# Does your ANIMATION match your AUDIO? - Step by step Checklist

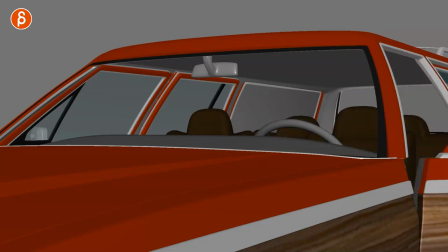3:39 He has to put the head down. it feels a bit more like yeah this is a bit more of a pain at the same time it's still all gray and maybe you
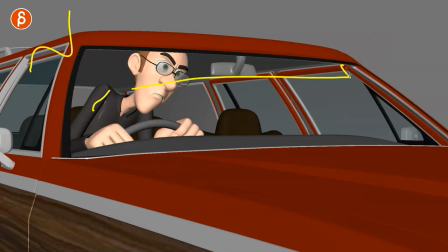3:47 could switch this to like this usually left to right is how we approach a general shot the hero goes left to right at least in you know the country diamond that's kind of the storytelling that and if the character goes somewhere left to right maybe at the end of the journey comes back right to left or an enemy is looking right to left while the hero is looking left to right that type of stuff so you can look at this however you want so now what i'm going to do is actually tweak this a step further so i like that i changed the audio i like that i changed the composition a little bit with the car and what the character is doing but at the same time he is addressing someone else he says you drive okay so where's the other character so i'm gonna add a second character add a bit of a background stuff some lights nothing crazy but enough to make it more look like a shot and not an exercise something where i can go if i tweak this enough hopefully with more ideas then it can be a demo real piece so this is still rough blocking everything here is just a rough blocking path to sell all the ideas and the story points and the acting choices and this is what i have now so this is your other character
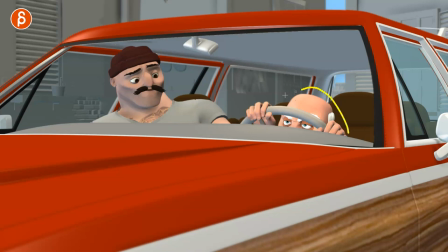4:46 that this character is talking to i really want to push that idea of the character not being comfortable this is really small i want to use this as kind of a comedic point of just seeing the eyes here and even if you start the shot and you go left to right and you
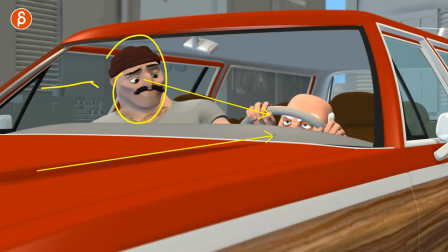5:00 start here the character is looking here you even have lines that go towards the character to some degree even tweak this a little bit and even have like little lines here of that so whatever you can do to focus on that and at the same time i also put a spotlight around here
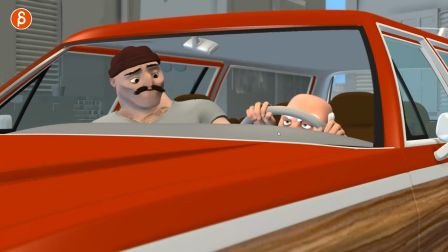5:17 so that he is just a bit brighter he's just a bit darker eyes are a bit more pronounced hopefully everything will lead towards that composition same audio but this is what i have as a linear spline rough blocking pass.
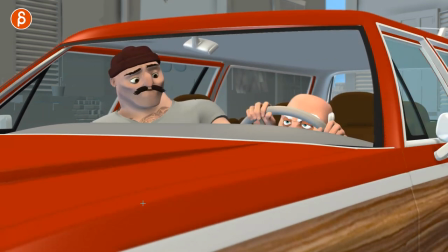5:32 You drive.
There you go. So you can see that some sections are kind of spliny out. Then it gets a bit rougher in terms of the spacing and some of the moves. But to me, it tells the story. The character is impatient. And even if you would look here, that movement is going to draw the audience's eye here.
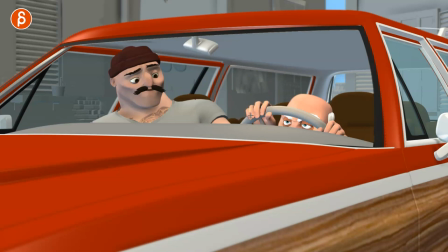5:51 Again, just in case, but it's going to be less than before. So even in my blocking pass, I want contrast. so that's going to change and then you're going to have a blink the eye is going to go over here so
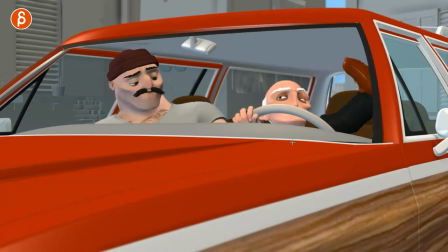6:02 that we're ready for this move this is a very exaggerated foot up that's where all the strain comes in and when he gets
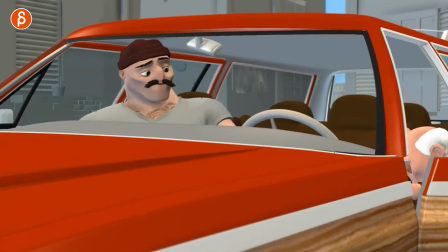6:10 out of here you can hear how there's exhale and that's why i have the character slow down after this this is a lot
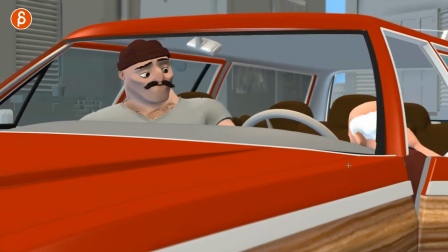6:18 of exertion there's a lot of he's all the character rising to turn around this is the moment of inhale exhale all right that's enough for me
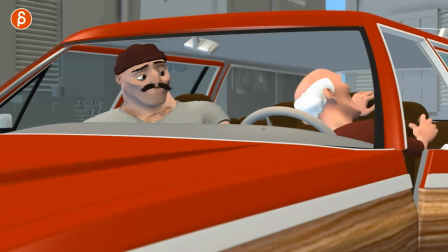6:26 let's get out of here and on top of that a little bit of weight shift in the car there's some turning in the wheel just to show that there
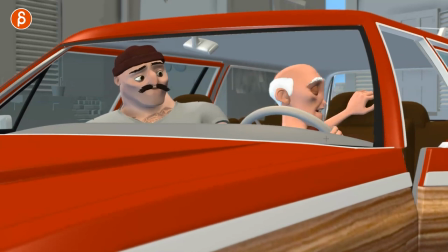6:33 is weight on this i'm turning here and even here even though the hand is somewhat off screen you can see it turns the wheel
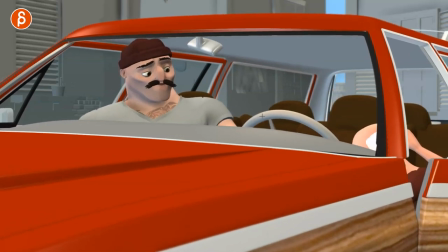6:41 and here a little bit it's indicated that he's still holding the wheel a little bit you have that here and that's it this character is basically just
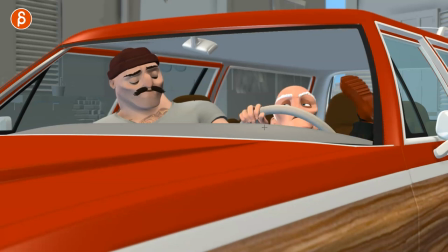6:48 looking there's definitely more you could do with this character and i would probably tweak some things here in terms of how long does he hold it
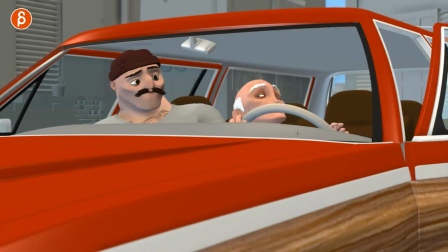6:55 do you want to make him a bit bigger i kind of like that it's just the eyes but maybe that moment with the leg could be cleaner there's a bunch
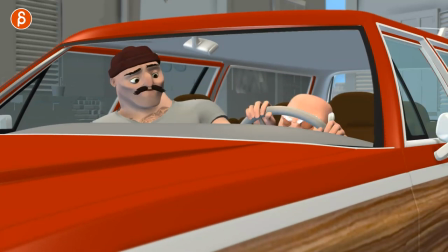7:02 of things you can definitely still tweak but as a whole it feels to me more connected there's a bit more comedy in there
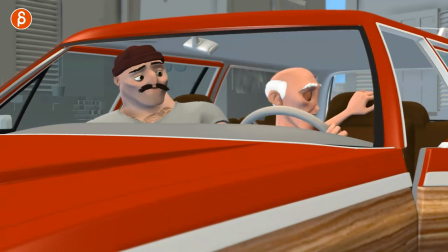7:08 where you have the contrast in terms of the height between the characters there's more physical involvement of him going up bringing up the leg
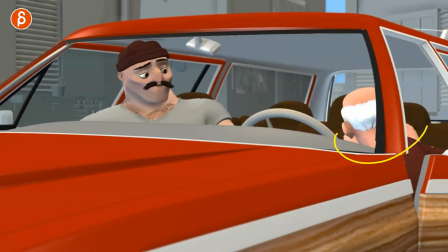7:16 all of this he has to hold on to this this is a labor intensive move and to me it fits the audio more and again you have to listen
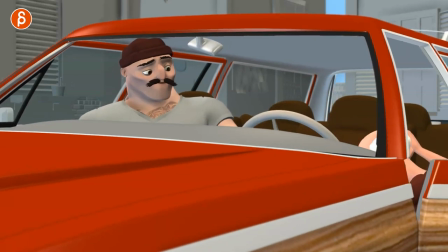7:24 to inhale and exhale in whatever audio you have so that you do build those pauses in there but even animation wise you can have a big turn and then pause and then go so even then you have a bit more of a contrasting move in terms of there's rhythm to it it's not just always moving there's an up and hold and a down you You want to think in terms of rhythm and beats and phrasing and pose and all that good stuff. Now, this is just linear spline rough blocking.